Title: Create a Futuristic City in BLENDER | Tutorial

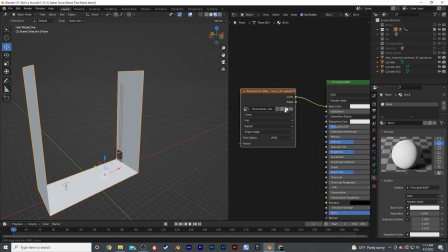For texturing the foreground, I used a basic brick texture along the wall and put a concrete texture on the ground.
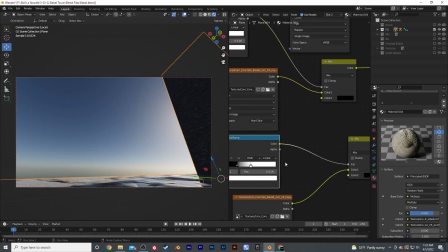To add some visual interest to the ground, I decided to add puddles by adjusting the bump and roughness nodes using a noise texture, then called the foreground complete.
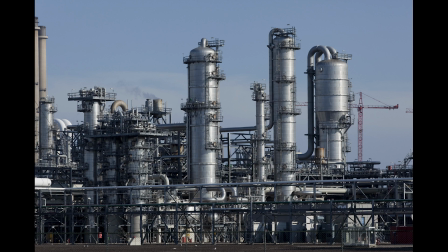The background was created using image textures of factories I found on textures.com. I went into Photoshop and masked out the backgrounds so I could use them as transparent PNGs.
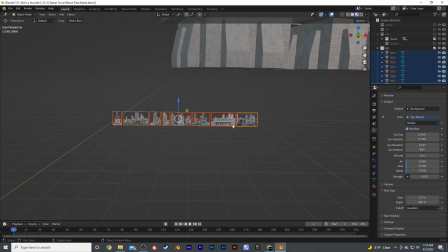Using the import as planes add-on, I brought them all into Blender, scaled them up, and added them to the background.
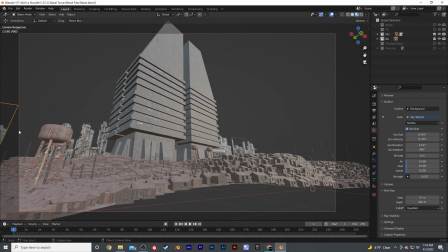Sometimes it's not about modeling everything. It's easier sometimes just to grab a photo, place it in the background, and it's better than if you ever were to go and model it. I use this technique a lot when I really need to fill up a scene quick. This is where the piece really came to life.
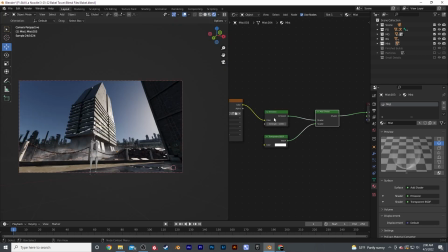I added some planes with a cloud texture on them across all the landscape. This really helped the scene feel larger and helped soften up all the colors and details.
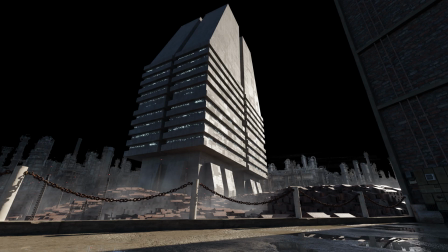With any scene this big, I always add mist. Without mist, your scene won't feel nearly as large or even really feel like it has an atmosphere.
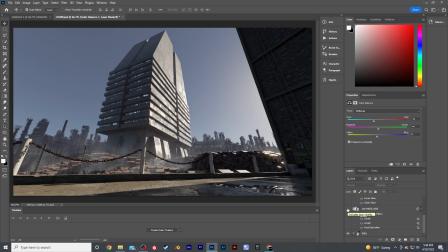To finish off the piece, I brought in the image to Photoshop, adding mountains and clouds and adjusting the color.
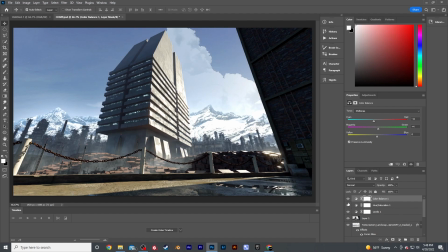After some final tweaks, pushing the colors and details, I called the piece finished.